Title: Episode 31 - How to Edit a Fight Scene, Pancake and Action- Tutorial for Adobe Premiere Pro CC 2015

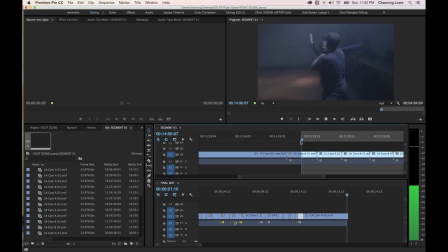Here's a good shot. In point. Right there she cuts his hands. Out point. And select audio as well, because that's some pretty good audio there of him yelling.
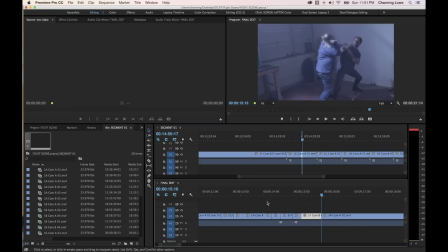Arrow back. Go right after she steps, and Command V and paste.
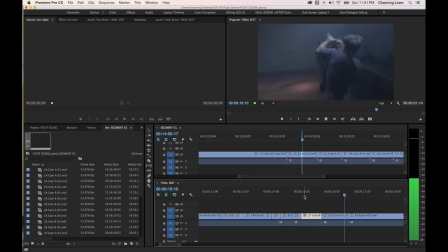So now we have the zip on the bat. Slice his hands.
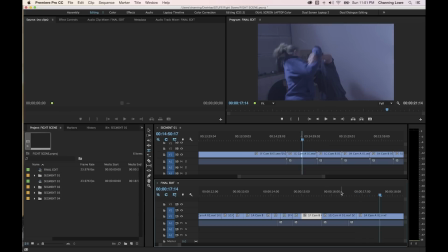And right there she slices his hands with a knife, so he grabs her, and work it out nice here.
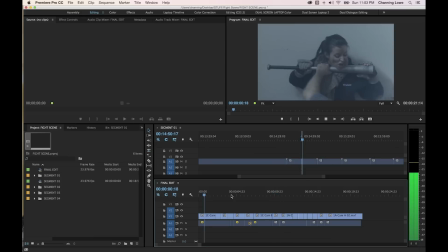So let's watch what we have so far.
That's all I got!
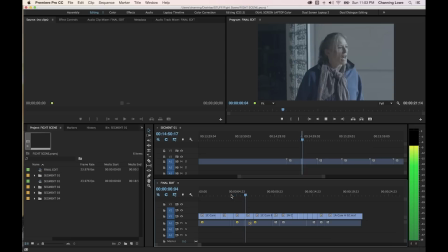Take it! Andy! Sam, help me! Let her go! Stay right there. Ah, bitch!
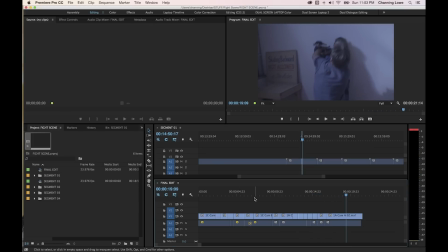Could use some tightening up a little bit, but that's looking pretty good from right there. So that's pretty much it. So now from the rest of this, I'm going to do the same thing. I'm going to choose another master shot. I'm going to grab close-ups and medium shots and paste them over the top, and then eventually move them back down to the timeline and trim them as needs be.
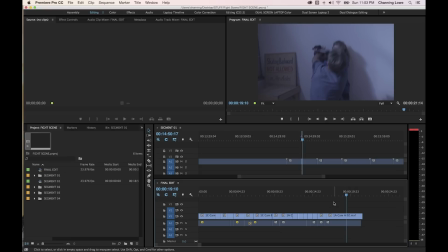And then when you're done, you basically go back and you fine-tune it and do some trimming. If it seems like it's a little too short or a little too long, then you can cut it shorter or longer as needed. I want to show a little bit of experimentation with this as well now. Okay, I've got another little portion of the fight scene that I've edited here.
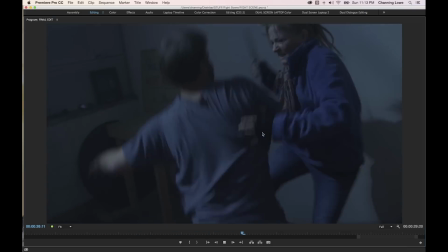I'm going to kind of go full screen and show you this here. She kicks, slices his shirt, and kicks him again, and kicks him back.
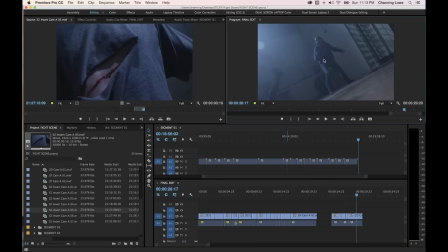So I want to kind of make this look a little bit more powerful here, I guess. And I'm going to experiment with this a little bit, and this is where I mentioned a couple different things. One thing is speed ramping, one thing is dropping a couple of frames as well. I'm going to try each one of those and see how this works here.
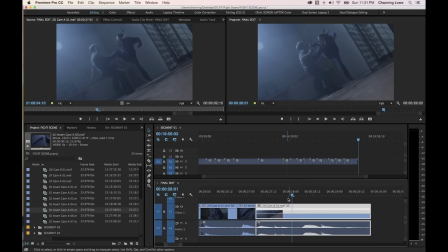So let's start off with speed ramping first. So speed ramp here, what we're going to do is we're going to speed this up just a little bit. This is kind of a little technique is used in fight scenes oftentimes to make things look a little faster or more powerful here. We're going to try this, I should say more faster than powerful. It's almost like the drop frames is a way to make it look more powerful.
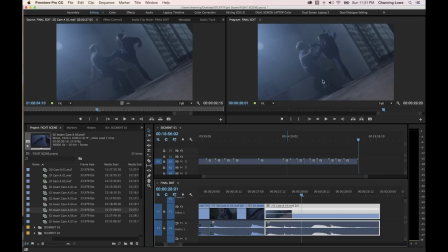The speed ramp is a way to make it look a little faster, like she's kicking faster. So I'm going to get this to the point where her foot's about ready to push out right about there. And I'm going to go over to this little effects tab. But first of all, if you're not seeing this, what I did is I hit Shift plus.
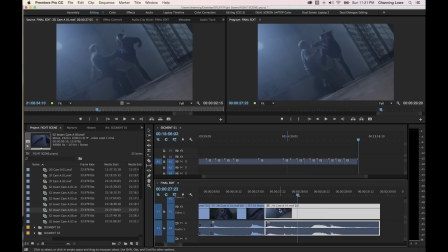Shift plus will bring up the track height on the video and the audio here at the same time. And once that's brought up here, I will see this little effect box right there. You can actually right click on that. And right now it's turned on to opacity, but I'm going to go down to time remapping and turn my line,
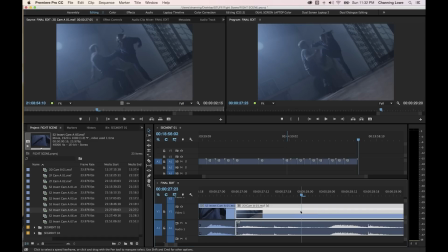this little line here, to time remapping instead of opacity. So now this represents time remapping. And I'm going to change my pen tool. Go up and hit my pen tool, or you can hit P on the toolbar right there, or just hit P. And I'm going to go down and I'm going to add a keyframe right there where the foot is lifting.
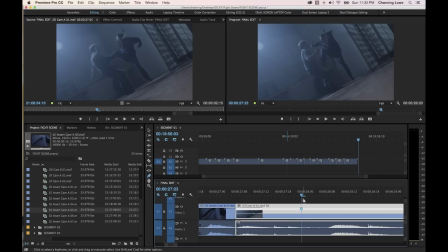Right there. Clicked right onto it. And I'm going to arrow down a little bit. And right after she kicks, right there is where I want to speed up this portion between here and here. So I'm going to add another keyframe. Click right there. So I've got two keyframes in between. Hit V for my arrow tool. V is in Victor. Or just go up and select your arrow tool.
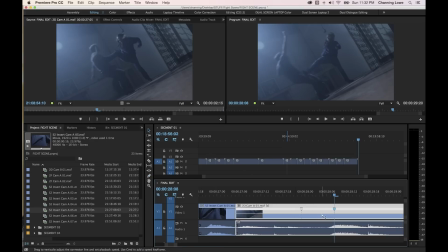And I'm going to grab this little line in between here. Just move this around until I get that little double arrow right there. I'm going to grab that portion in between and lift it up. And we're going to move it to about 150, maybe 130%. Let's try 140 right there. So about 140%.
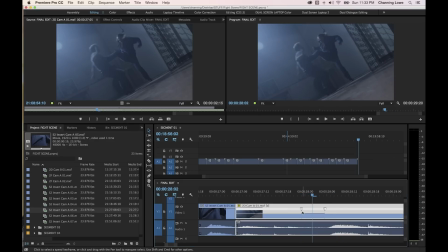So now this portion right here, from here to here, goes at 140%. This is normal, this is 140, and this is normal. Let's give it a try. And see how quick that goes? Right where she kicks, watch this. See how she kicks and it just looks like this big, brutal, just swift kick.
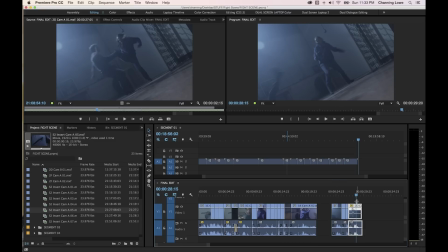So that is one way, and that seemed to work pretty well. I'd probably bring the percentage down just a little bit.
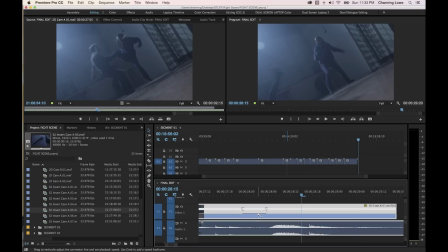I think it's a little too fast. Let's bring that down to, let's try 130%. Let's play through this. And that looks a little bit more realistic. Doesn't look so overcranked there, so looks pretty good.
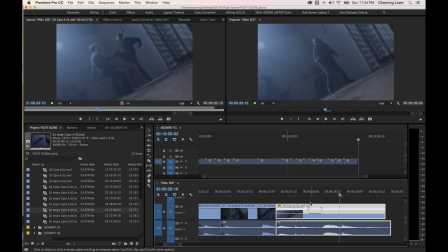So that works pretty well. Let's see what happens when we actually drop a couple frames. I'm going to undo and bring that back to normal there.